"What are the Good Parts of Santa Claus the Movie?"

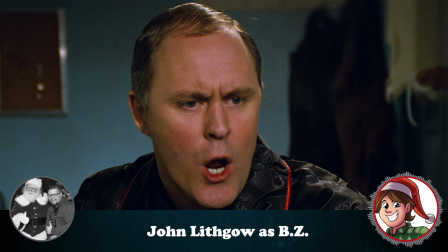[8:26]
And his performance does come off as a guilty pleasure.
Damn it, Towser, get on with your story.
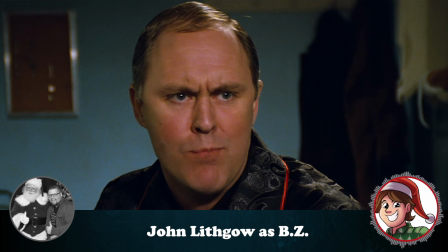[8:32]
Stop giving me all these short sentences and making me go, like some kind of a damn moron.
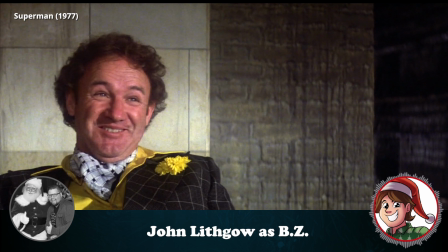[8:38]
Going back to Superman, Gene Hackman's Lex Luthor was also kind of goofy.
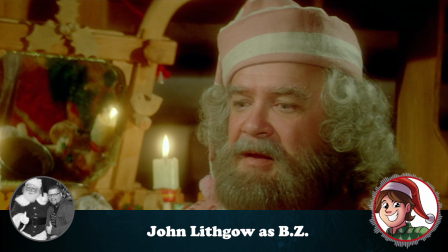[8:44]
I suspect that Santa Claus the Movie wanted to recreate that dynamic by letting Santa be the more subtle one,
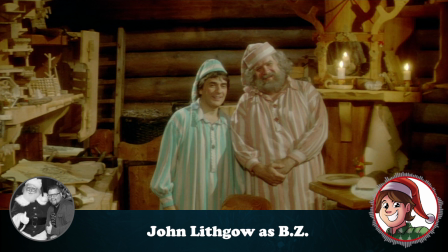[8:51]
while the villain got to be much more over the top.
Oh, look, sir, now he's having a bite.
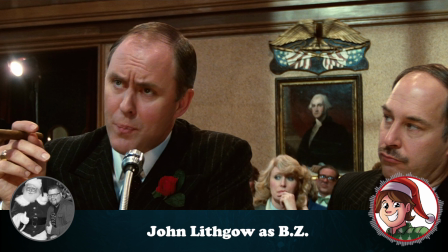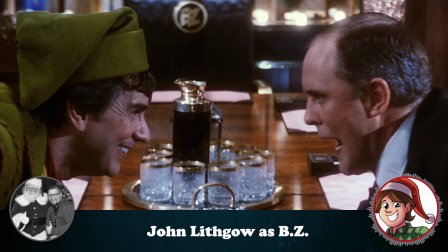[9:02]
On his own, or with his assistant, or with Patch, John totally steals the show.
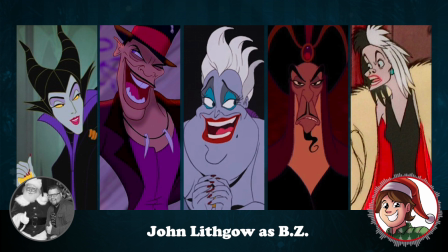[9:07]
Some may argue that he's trying to play off something of a Disney villain, but even Disney villains still have fully realized personalities.
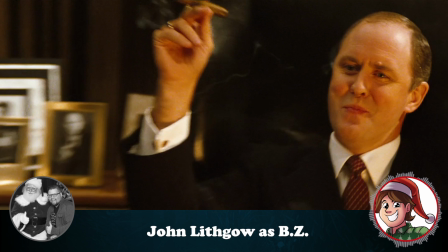[9:15]
John is simply an over-the-top villain. He's got the laugh, the cigar chomp, the wide-eyed evil Cheshire cat smile.
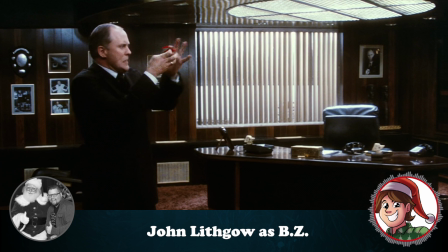[9:22]
The only thing missing is a cape. John's performance is so goofy, he's actually quite fascinating.
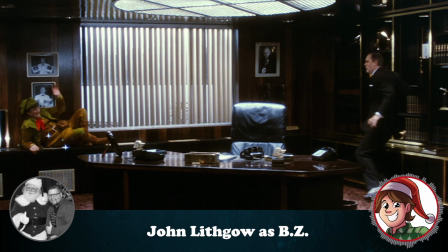[9:30]
I have a feeling that kids, even modern kids,
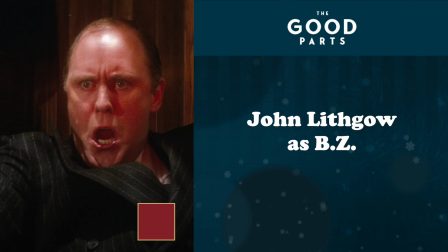[9:33]
are going to find him one of the more enjoyable moments against the slower pacing of the rest of the movie. As BZ, John Lithgow plays an exaggerated villain that fits in nicely with this film.
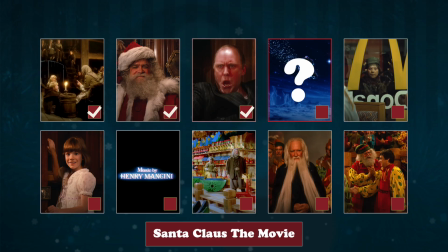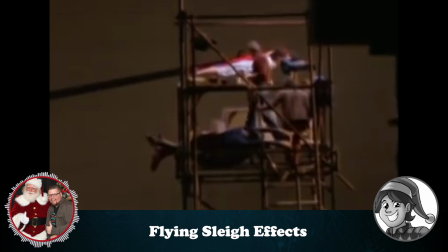[9:52]
The Flying Sleigh Effects. After they made Superman fly, the Salkinds sought to do the same with Santa's sleigh using practical miniatures.
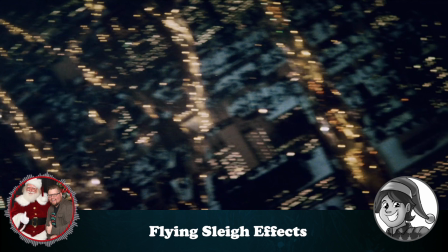[10:01]
Watching the reindeer gallop in the skies always looks strange because we don't normally see animals run in the sky. To make it feel real,
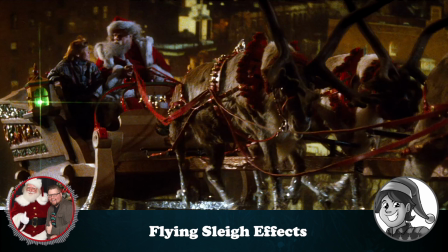[10:08]
the effects team was smart and added magical sparkles under the reindeer's hooves. It added a bit of mystery and magic and hid any imperfections from the miniatures.
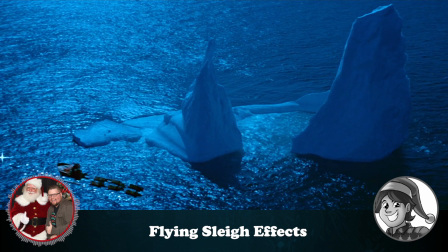[10:16]
I remember being amazed watching this for the first time as a kid.
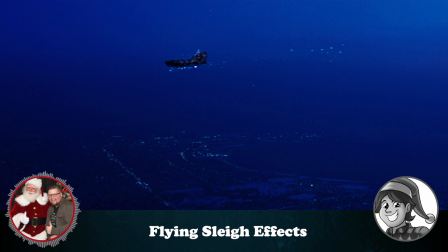[10:19]
In truth, with the exception of the super duper looper sequence, watching Santa fly around the city still holds up pretty well.
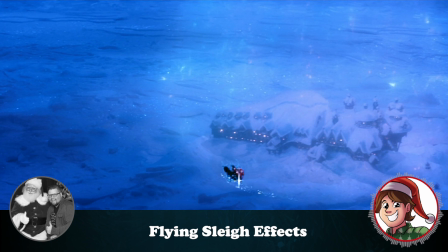[10:25]
What do you think? I'm in the exact same boat you're in.
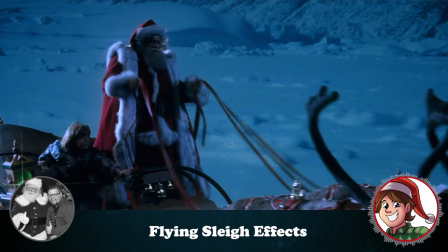[10:30]
It's a little harder to explain to a more modern audience, in which a good chunk of flying effects are done via green screen and CGI.
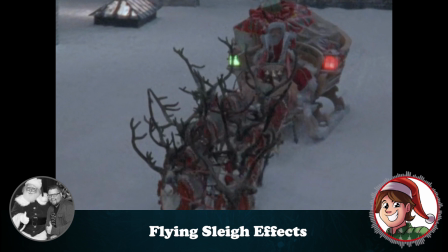[10:38]
Flying effects were a lot harder to pull off before those luxuries. But the sleigh is awesome proof of what was capable.
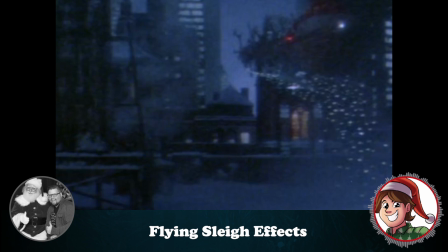[10:46]
The sleigh riding sequences, which was a nice mix of miniatures, rear projection, and blue screen, all come off beautifully.
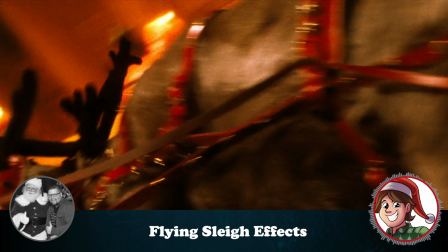[10:54]
I'll say that the first takeoff still takes me back to my childhood, seeing the real reindeer that are pulling Santa before the takeoff.
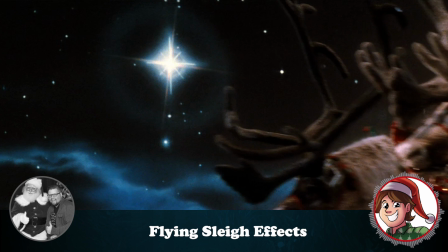[11:03]
Once it ends up in the air, they use just the right angles and choice of effects to make it convincing.
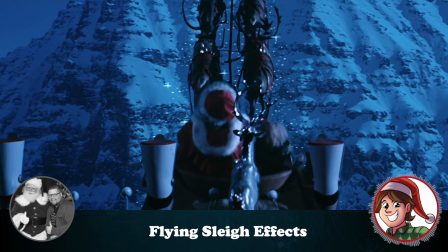[11:09]
Sure, sometimes the keying can be a little off,
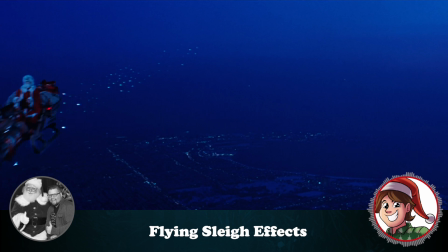[11:12]
and some shots are much more obviously miniature, but that's just me being nitpicky.
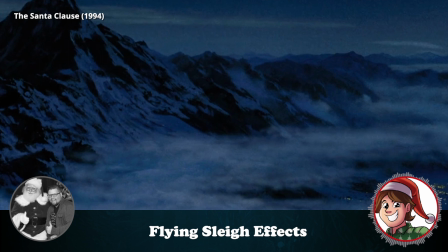[11:18]
With the exception of maybe the Santa Claus movies and the Christmas Chronicles,
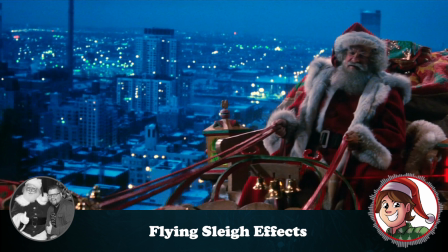[11:23]
I really can't think of that many movies that showcase the flying of Santa's sleigh.
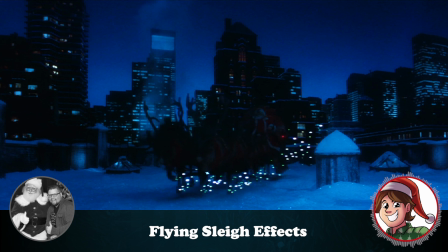[11:29]
And yes, to see a flying sleigh over Manhattan does bring an extra element of storybook quality.
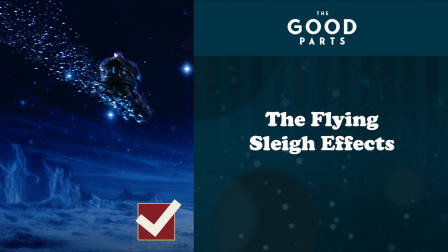[11:35]
The mix of the city lights and a magical holiday entity. It's a good part.
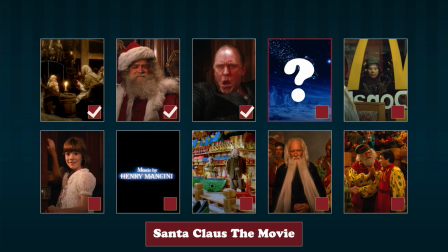[11:42]
The miniature work is spectacular, and the art department and the effects team deserve their recognition.
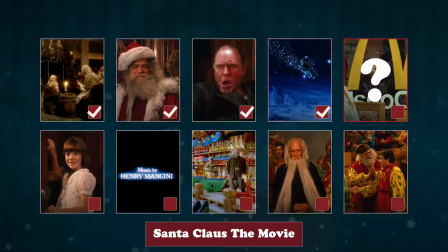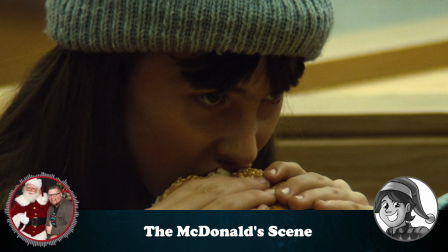[11:55]
The McDonald's scene. I grew up in the 80s, and I love the McDonald's scene of people eating Big Macs, Chicken McNuggets, and drinking Coca-Cola.
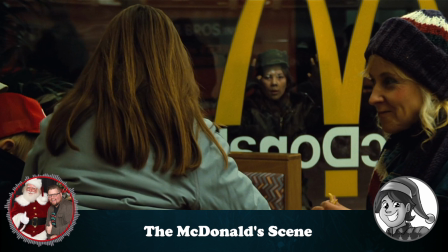[12:03]
It always makes me hungry. Sure, it was a paid product placement, but every time I watch Homeless Joe stare into the McDonald's window,
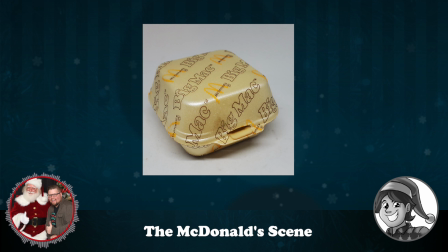[12:09]
I get nostalgia for the 80s McDonald's brown and yellow decor full of styrofoam containers that are still sitting in landfills today.
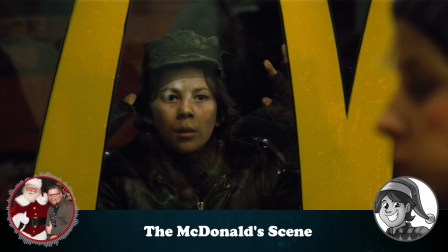[12:16]
Nobody feeds Homeless Joe, not even a French fry. With no success at McDonald's, he relies on Cornelia to give him some ham.
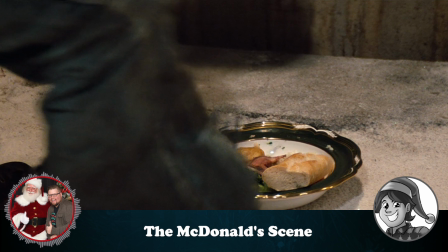[12:23]
She also gives him a new Coke that changes into a Coca-Cola Classic and then back into a new Coke.
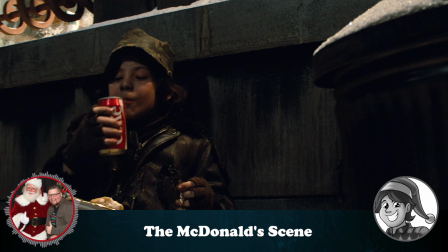[12:29]
Now that is some Christmas magic.